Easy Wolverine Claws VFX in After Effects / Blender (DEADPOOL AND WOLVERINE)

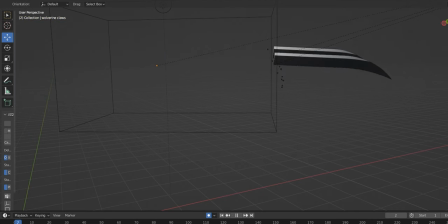Now, all you have to do is repeat these steps for the other two blades.
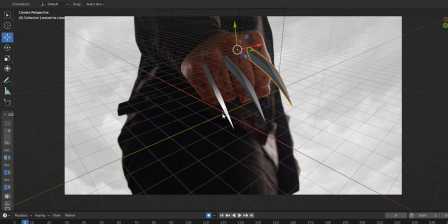Once that's all done, you'll have your blades looking like they're extending from your fist.
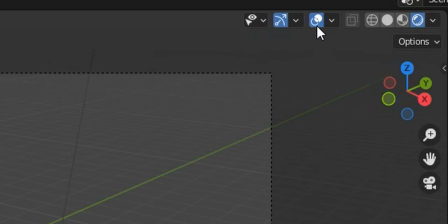I'm now going to swap into the rendered view and turn off these two overlay settings.
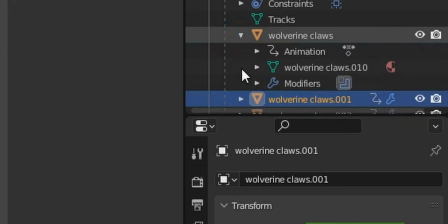In the Objects panel, drop down the Wolverine claws and then find the Material options.
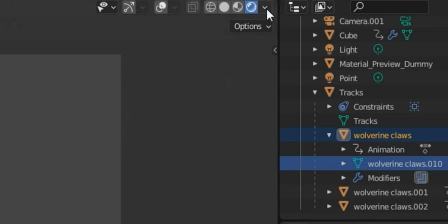The material has a red circle next to it. In the Viewport Shading options, I'm going to untick Scene World.
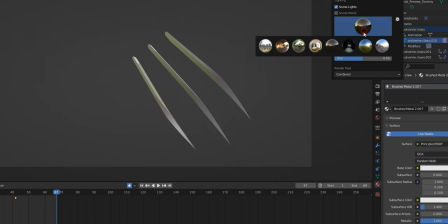If I click on these spheres, you'll see that the claws take on the colours of these environments. But I'll come back to that in a sec. Let's start editing our material to our liking.
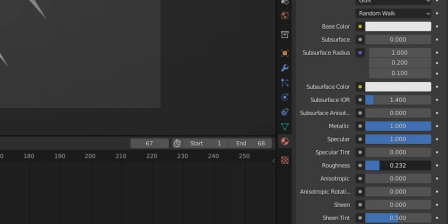First, click on the material and open up the material properties. From here, all you'll have to do is adjust the roughness.
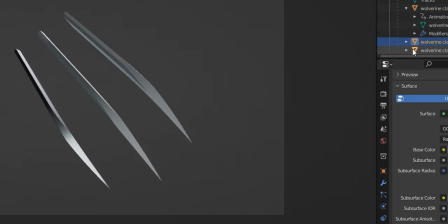The lower the roughness value, the more shiny and reflective the blade will be. You'll then need to repeat this step for the next two blades.
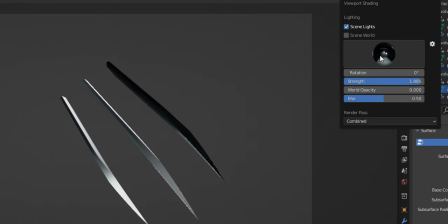Next, we can choose one of these spheres that best matches the colours of our initial video.
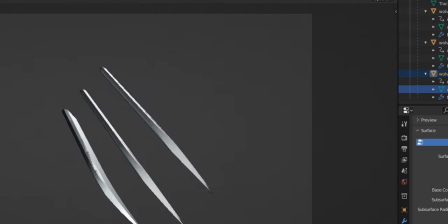There are ways you can use your own environmental images for this, however, I've just chosen to go with this preset as it matches my footage quite nicely.
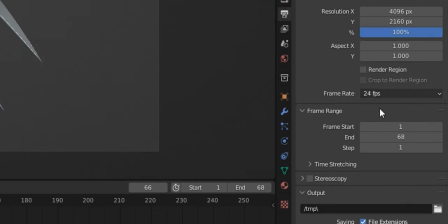In the Output Properties tab, choose a file location to save your PNG sequence.
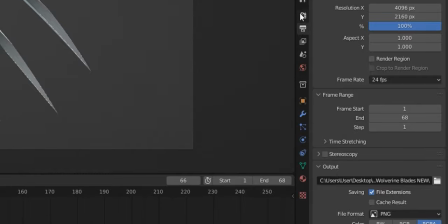It's probably best if you make a new folder for this. Now, under the Render Properties tab, select Film and then turn on Transparent.
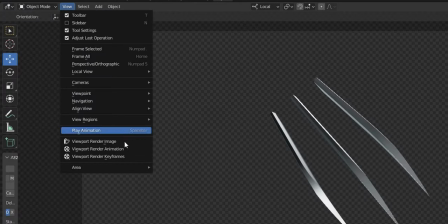Next, I will click View and then Viewport Render Animation.
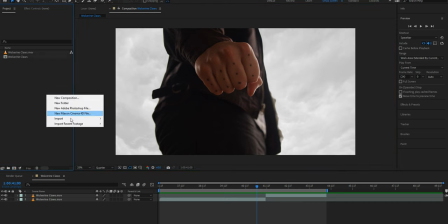Once my render is complete, I can then open up my After Effects window once again and import my PNG sequence.
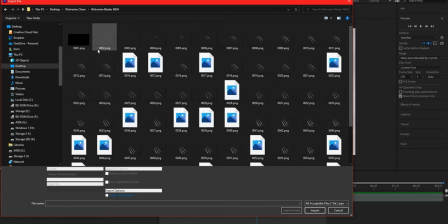Locate the folder and make sure PNG sequence is enabled at the bottom of your screen.
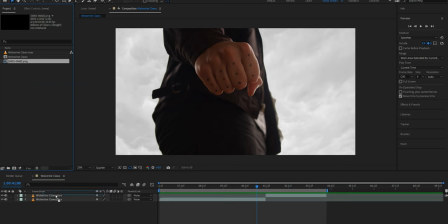Next, drag and drop this PNG sequence on top of your timeline. you might notice that your PNG sequence doesn't quite line up with your original footage.
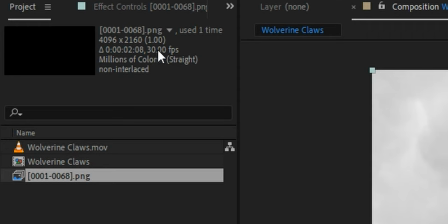This is because After Effects is interpreting the footage as 30 frames per second, instead of 24, like my original footage.
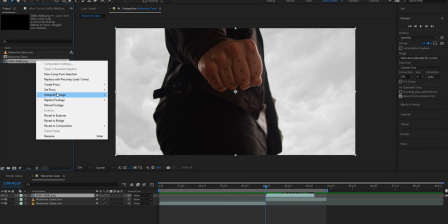To change this, I'll right-click my sequence and go Interpret Footage and then Main.
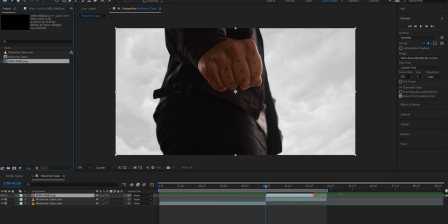From here, I can manually input my frames per second. Now, my PNG sequence will line up perfectly with my footage.
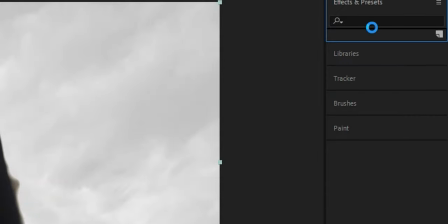With my sequence selected, I'm going to apply a pixel motion blur effect.
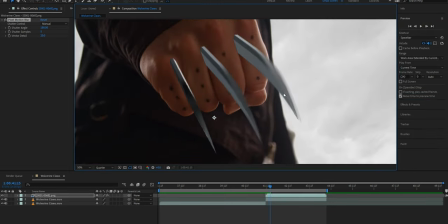As the blades extend quite quickly, this adds a realistic motion blur. I will also add a fast box blur to the sequence.
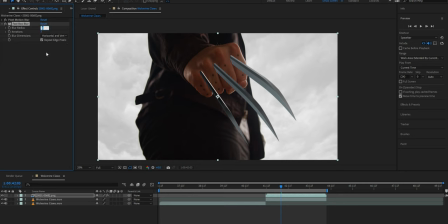This will just take away some of the sharpness. For the blur radius value, I set this at 0.4. However, you'll need to adjust this to match your footage. Next, I'm going to add a noise and grain add grain effect.
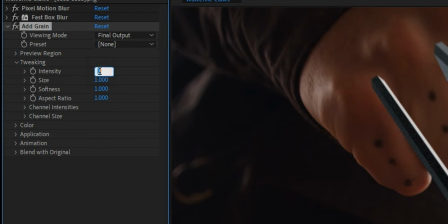The goal here is to try and match the graininess of your footage. In my case, I felt that 0.4 intensity worked out the best.
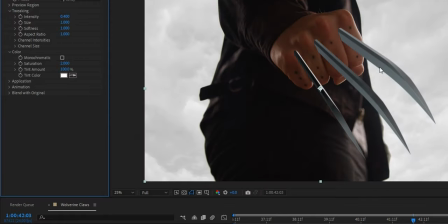Under the color settings, I turned up saturation all the way to 2. After these effects have been applied, I'm going to add a drop shadow layer style.
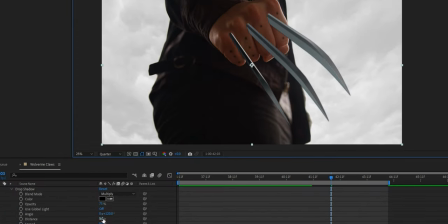Under the drop shadow settings, I'm going to alter some things to make it look like the shadow is put on the hand itself. After some tweaking, the angle was negative 37 and the distance was 18, but you'll have to experiment for your own values.
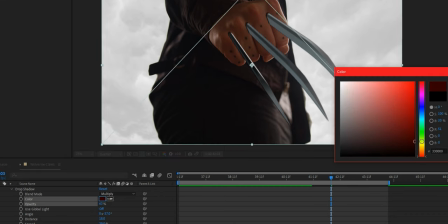I also changed the opacity to 63% and then changed the color to a dark red.
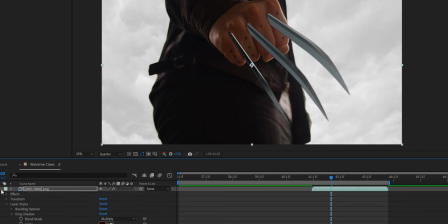This is to create that hole in the hand look. Once that is all done, I'm going to right click on my sequence and go pre-compose.
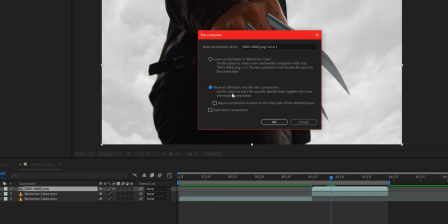From here, I need to make sure move all attributes into the new composition is selected.
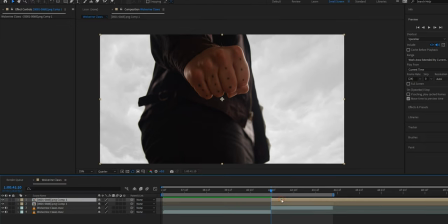I'm then going to duplicate this composition. With the top pre-comp selected, I'm going to apply a brightness and contrast effect. From here, I'm going to turn this all the way down. This will leave the blades quite dark, but I'm going to use the pen tool to draw a circle around the base of the blades.
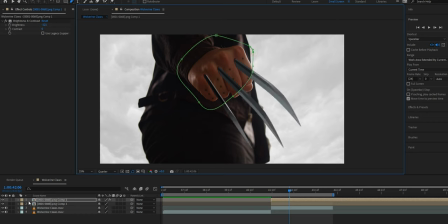What I'm trying to replicate here is the shadow of my body on top of the blades themselves. I'm then going to turn up the mask feather, just to make this mask a bit more softer.
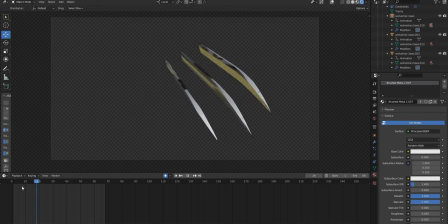If you're up to this step, but you want to change the materials of your blades, you can always go back into Blender and re-export your animation.